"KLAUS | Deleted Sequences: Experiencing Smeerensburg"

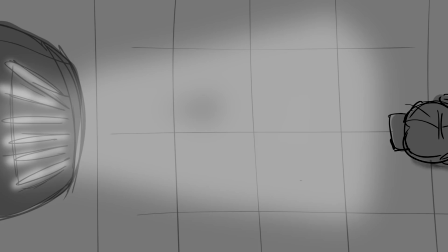Come on, try me. Wait! What are you...
You send messages to other people through a postman. Use me and they literally throw him. And I liked that gag, but it was kind of the only one that was actually making the point there.
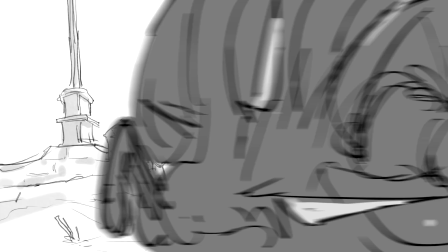Yeah, that's the memorable one. I remember we kept having him encourage him not to leave because he would lose his entertainment.
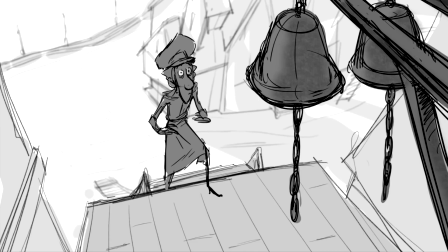This very much plays with that idea that Jesper is there for his amusement as far as he's concerned.
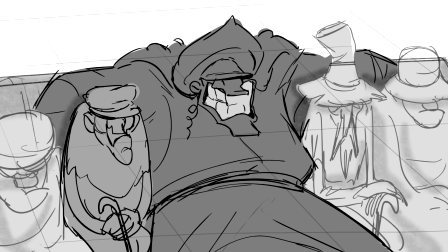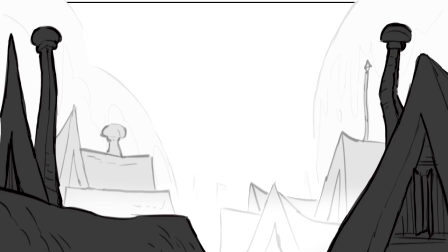Not a bad idea! Go ahead, Chester!
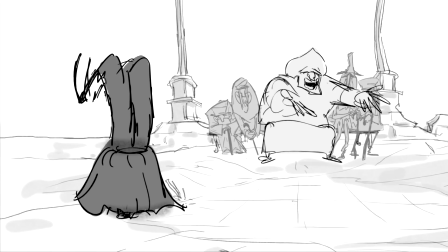Oh! Wrong bell! I thought that was the right one. Did you know that was the wrong one?
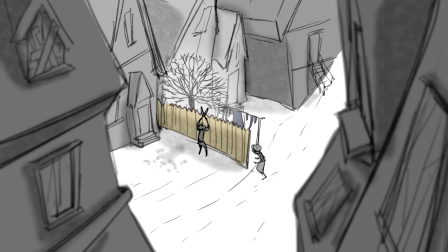No, huh?
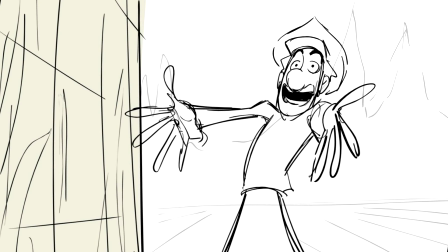Why, hello!
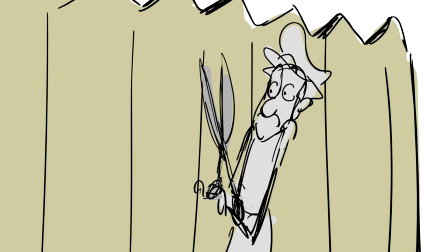Isn't this a lovely morning to learn all about how writing letters can improve your...
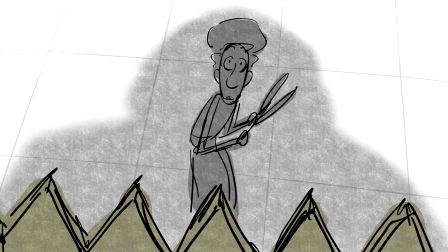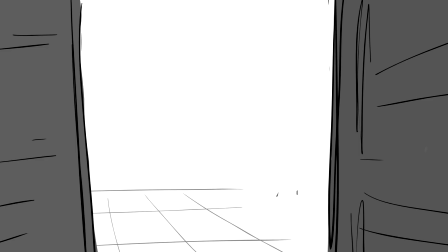He's really getting the hang of this, wouldn't you say? Hey, your new neighborly postman here.
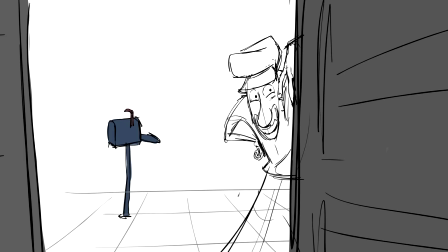Say, you have a perfectly good mailbox over here. Shame to let it go unused like that.
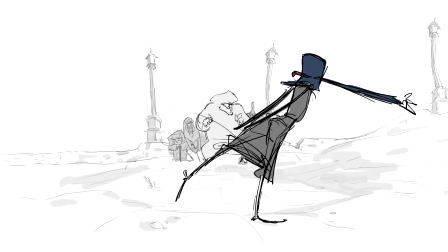Am I right? Good morning. Hello there.
It plays long, convoluted and confusing. He's knocking on doors, he's trying to send letters and they're just attacking him. yeah but what we're trying to say is they
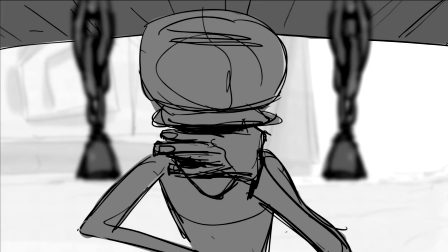hate each other i mean what we're saying here is they hate him exactly so it was very confusing so we ended up saying no
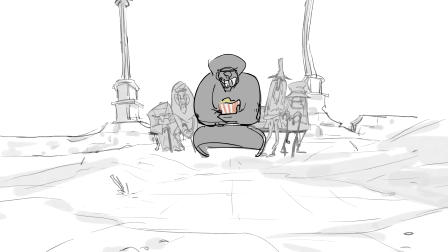i definitely see a learning
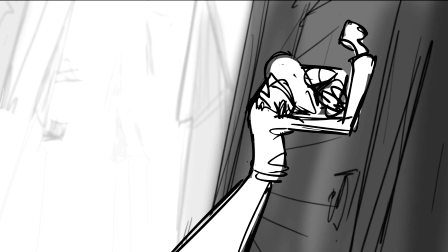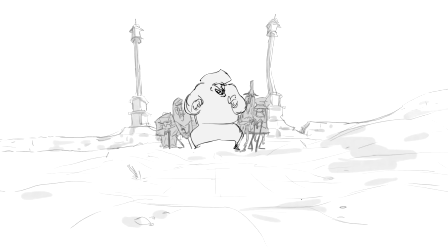Wait this house oh no
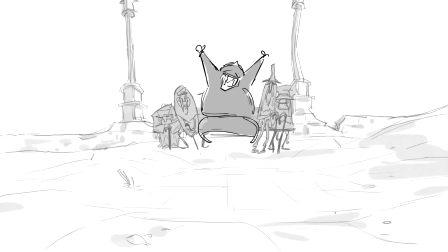Hello there I'm your Hi
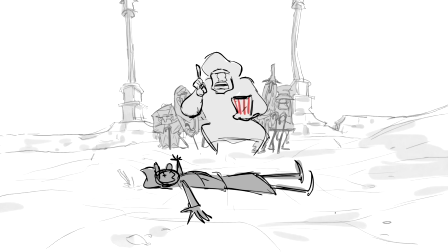Oh I missed it could you do that again?
Thanks I missed Jasper Feli Hey can you do that again? And Jasper repeats that is very nice But in the end it plays long and confusing and convoluted so we had to find a different way of saying this and it took This is probably version 5 Of 12 or something that we found a good one
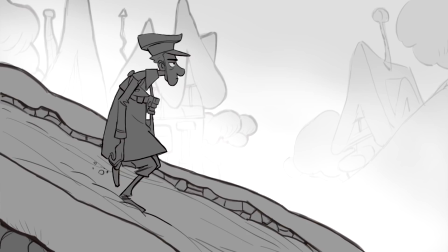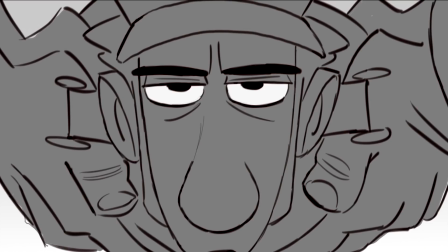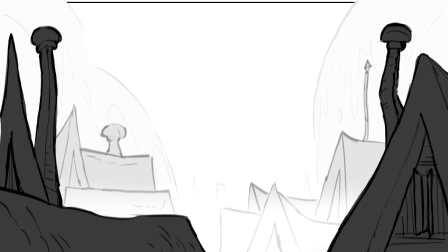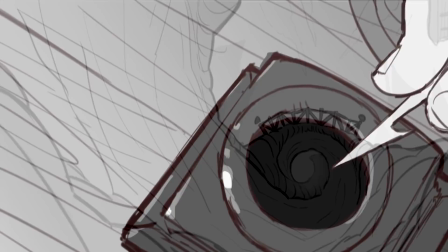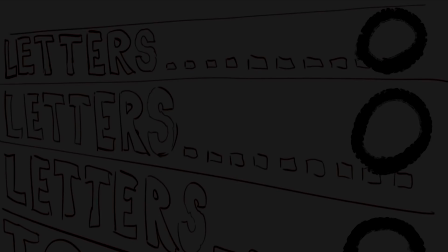And I had still not delivered one single letter I guess, I don't know, it was something that you had already in the treatment, it was like an old school element, so maybe it was more difficult to separate from it. Yeah, a lot of times you've lived with these things for so long that there's no way that you can separate them from the story. It's so hard to realize you don't need that, you know, so they stay there for a long time and it's like, you know, at some point it's like something you have to remove but it's painful. You actually do not need to know much of the history of the other postman. I was like, really? That would work?
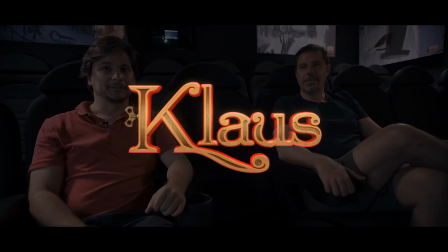Anyways, should we move on to the next clip then?